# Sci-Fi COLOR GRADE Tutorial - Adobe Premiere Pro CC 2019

That sequence came from a video I posted a couple weeks ago called Faces of NYC. If you haven't seen it yet, feel free to go ahead and check it out by clicking right up here. One aspect of the video that I got quite a few questions about was this dramatic blue sci-fi futuristic color grade.
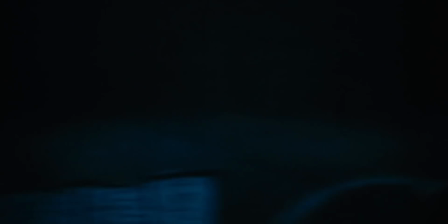(0:36)
This can be done entirely inside of Premiere Pro and it's actually pretty simple at that. So I figured for this week's video I'd go ahead and just boot up Premiere Pro and show you how to create something similar for yourself.
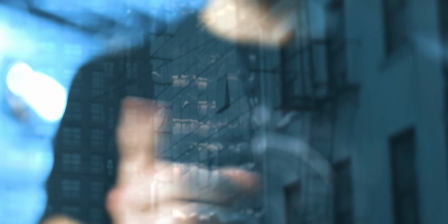(0:47)
So let's open up Premiere, get all our clips lined up on the timeline, open the color grading workspace, and then get to work. And even though I'm using Adobe Premiere Pro for this tutorial, if you use a different program yourself, the concepts I'm talking about in this video should transfer over pretty easily. So you want to start out by killing all of the color in your shot. Just take the saturation slider and turn it all the way down to zero. Make the clip black and white. Now that our clip is completely gray, we're going to use a curves or color balance effect to make it completely blue.
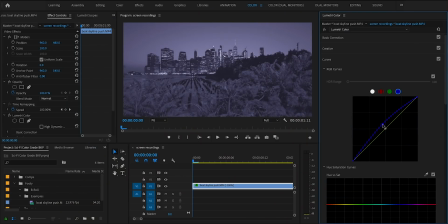(1:18)
Just use one of these effects to add blue into the mid-tones of your shot and remove red from the mid-tones of your shot to get it to a hue that you like. Then we can use a curves effect once again to do just our regular color grading, adjusting the brightness and contrast throughout the clip.
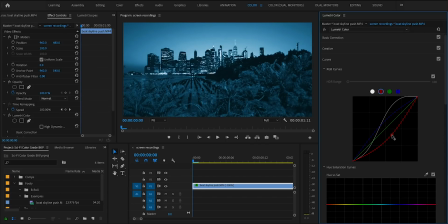(1:34)
One kind of stylistic recommendation or piece of advice here is to go a bit on the brighter side when you're doing this. A brighter image tends to just have kind of a cleaner, more futuristic sci-fi type vibe to it than a darker one. Now that's all you need to do to pull off this effect and depending on what's in front of the camera in your footage that could be fine but for
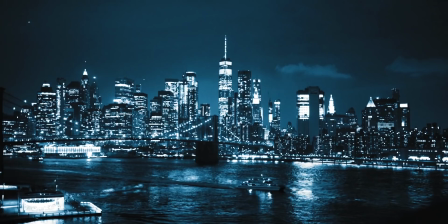(1:55)
a lot of footage having the shot 100% blue all throughout the clip just doesn't quite look natural.
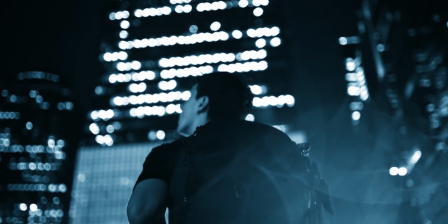(2:02)
For example if you have green plants or especially skin tones in the shot those areas are going to immediately to the viewer look completely unnatural and we're going to know that it's a dramatic effect that you added in post and not kind of the lighting conditions or just the style of the video. So what we're going to do is basically take those areas that look unnatural and turn them back to how they're supposed to be instead of being blue.
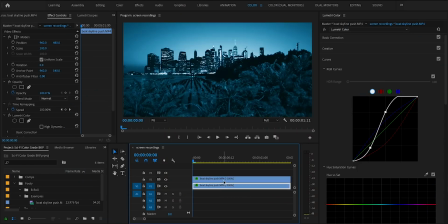(2:27)
I'm going to start out by duplicating the clip and reversing what we did to turn it blue. So I'm going to get rid of the effect that we used to add the blue tones and then bring the saturation back so that it's back to normal.
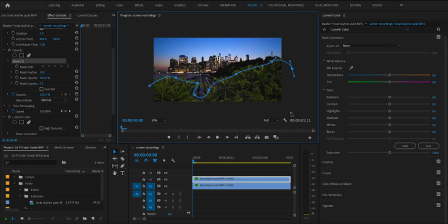(2:38)
Then I'm just going to use the pen tool to mask out and animate the masks to move with those areas that don't quite look natural if the
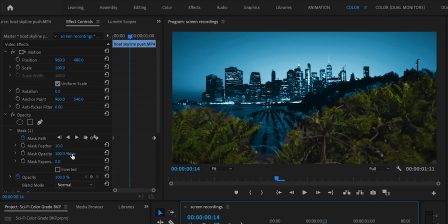(2:45)
masks seem a bit too harsh and don't blend in quite well enough you can try feathering them or reducing the opacity finally i'm going to add
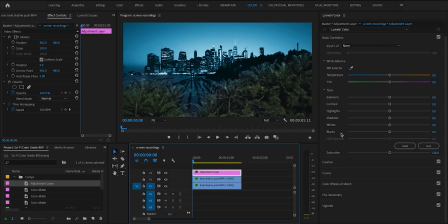(2:52)
an adjustment layer over both clips and add another instance of lumetri color to finish the effect off i'm going to open up the curves tab and find the luma saturation curve this basically allows you to control the saturation of different parts of the frame depending on how bright or dark they are.
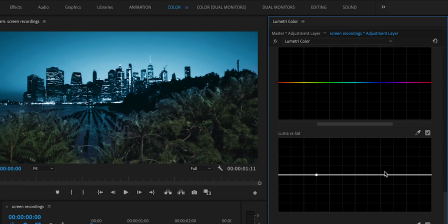(3:08)
For this particular effect I'll use the luma saturation curve to isolate the brightest and darkest parts of the image and completely desaturate them. This way your color grade isn't going to be adding a weird blue tint to the black or white pixels in the image and making it look unnatural.